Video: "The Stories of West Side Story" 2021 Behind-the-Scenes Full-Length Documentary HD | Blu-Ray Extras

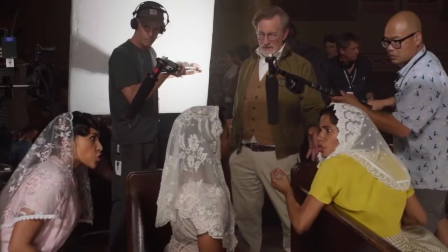[79:07]
We'll have a private little me.
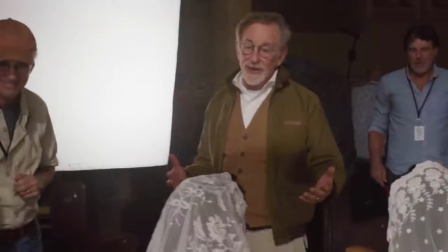[79:13]
That's pretty good shush. Pretty good shush. I know shush.
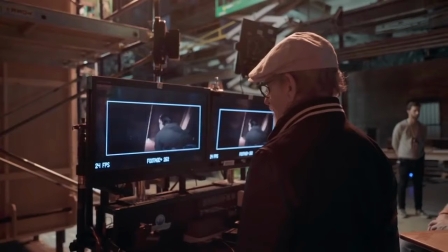[79:18]
And that's good shush.
Tonight won't be just any night.
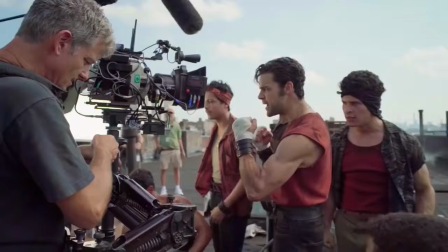[79:24]
The quintet is just a beautiful assembly of many carefully planned out shots of two gangs, of Maria, of Tony,
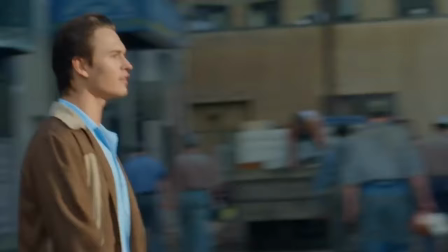[79:33]
all sort of interweaving and preparing for the rumble
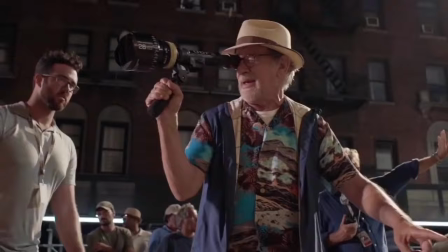[79:37]
and preparing for this evening and preparing for the moment where everything's about to change. We can move back like this. The quintet is a monster of music, and Steven's storyboard for it has remained the same.
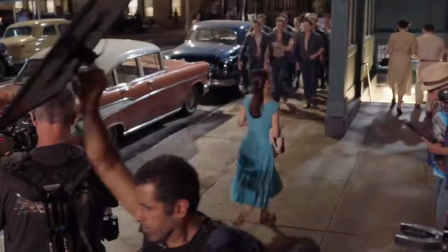[79:51]
He showed me that storyboard, I think, on day one. And in one shot, I pass the jets.
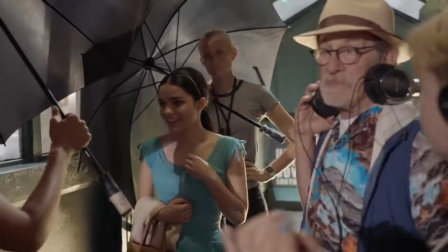[79:56]
We just miss each other, and it's an incredible shot. That's pretty great. It's probably the most exciting musical number.
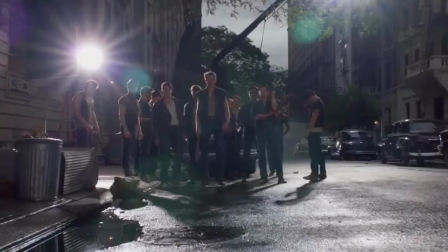[80:02]
It makes you understand what the gift of Leonard Bernstein and Stephen Sondheim have, which is that energy.
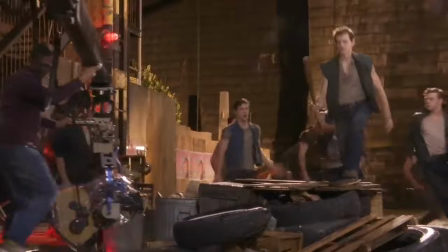[80:10]
There's no getting out of the excitement.
The jets are coming out on top tonight.
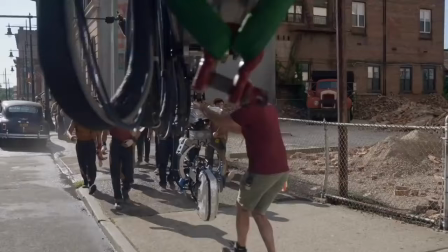[80:17]
It's a fascinating moment in the movie because there's so much going on with each group where on the one hand we have the sharks that are
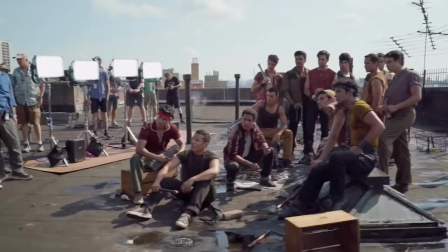[80:26]
feeling threatened and feeling pumped and ready to take on the jets in a way that really proves to them once and for all that they deserve to
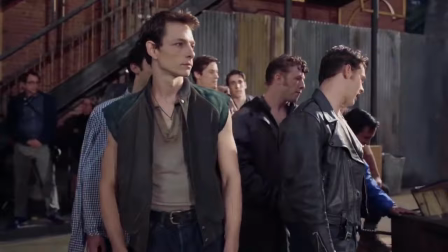[80:35]
be here. The jets probably in the same kind of mentality as well, and Riff is really needing his boys and doesn't feel like he actually can be the leader, but he's having to step into this role and kind of fake it, even though he doesn't really want to.
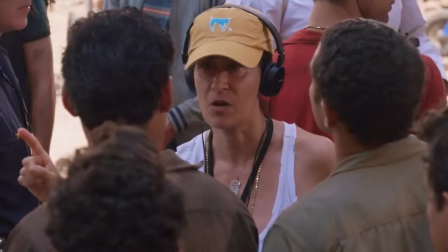[80:55]
Janine was incredible at analyzing what the message of the song was,
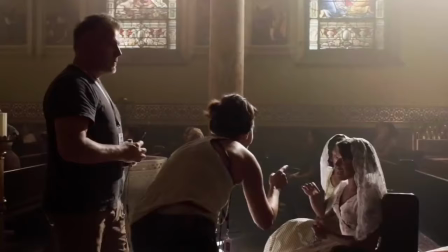[80:59]
what the energy of the song was, and making sure that the actors could apply that message to the song.
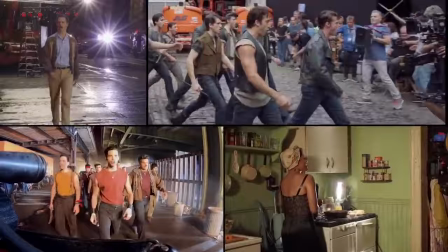[81:04]
By the time you get to the end, they're all doing counterpoint, much like you do, say, in an opera.
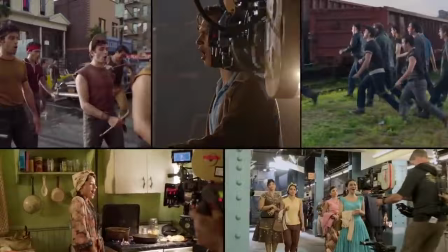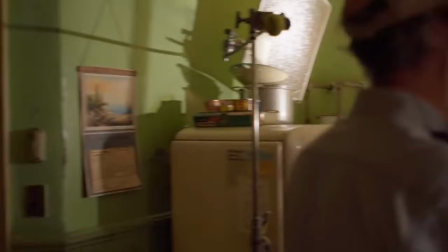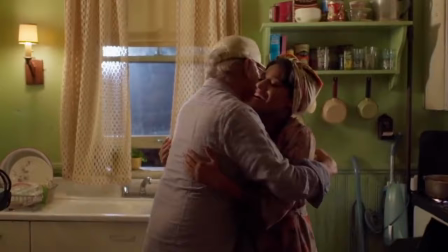[81:25] Charisma I can take.
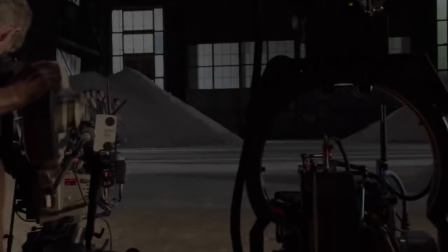[81:30]
Yay! Good. Yeah. Okay. Yeah. Great.
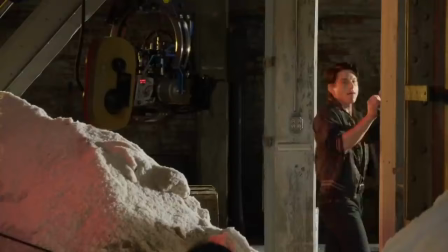[81:38]
Kill the lights.
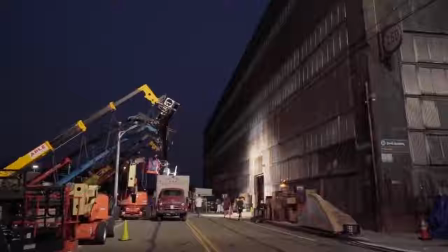[81:42]
Tony wanted the rumble to take place instead of underneath the West Side Highway,
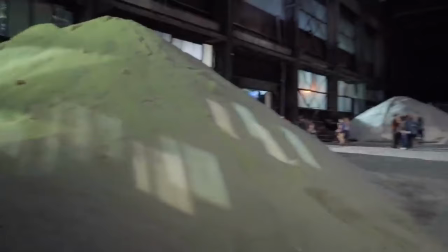[81:46]
to actually have it in a sanitation shed where road salt is stored during the summer to be used in the winter. And so we were looking for this enormous space. We actually found the site here on the Navy Yard property.
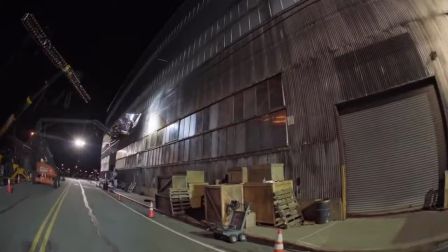[81:57]
The other critical requirement was that it had to have a lot of windows because Steven wanted to feel the presence of the highway the entire time we were shooting the scene,
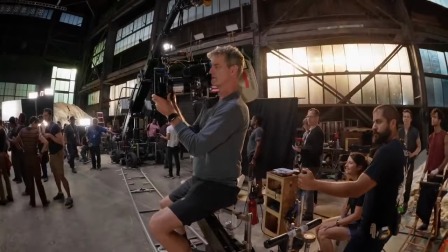[82:06]
to have light kind of strobing through as cars were passing on the highway and to have that repetitive light element be a
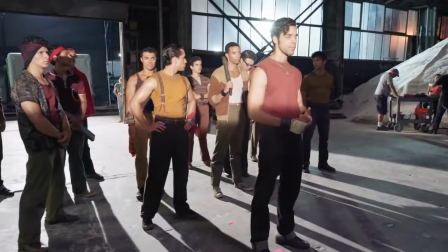[82:12]
driving feature of the lighting for the scenes. You're in the shadow, let's get some light on you.
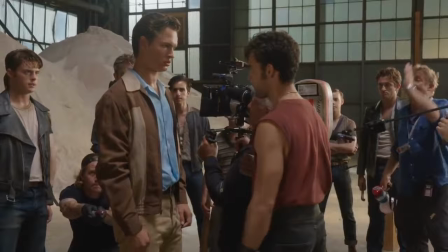[82:17]
It's very expressionistic and the image really plays important part of this particular story.
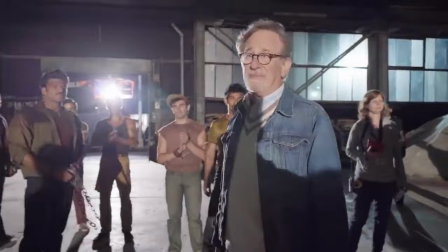[82:23]
This is the first thing we see after the quintet is this image. It looks really good.
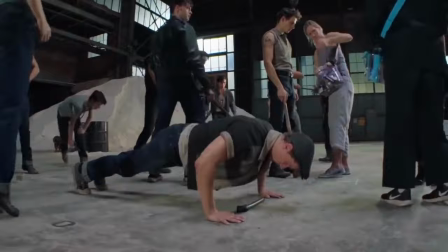[82:28]
The rumble was physical and emotional. We always had to be out of breath.
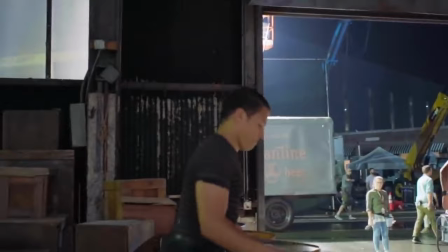[82:34]
So everyone is doing jumping jacks and push-ups and just running around and trying to be as physically present as possible. So that way when we start the takes, it feels like we're really in it. It was intense.
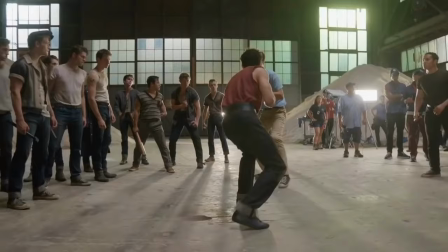[82:45]
And action! We wanted to make sure that there was not the same dance fighting that you see in the original or on the Broadway show.
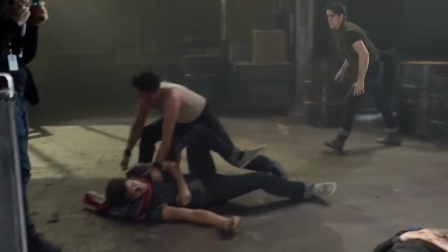[82:55]
We wanted to show the real peril, and we wanted to show that these are two gangs, they're out for blood, so we want the audience to really feel that they're at odds with each other.
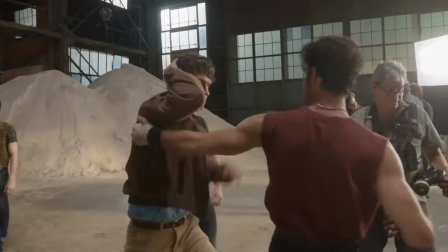[83:04]
And that's all I need, cut you. I had to take boxing lessons for a couple months, and we did some stunt training to learn how to fight for camera. And then we did stunt training to learn how to fight with weapons.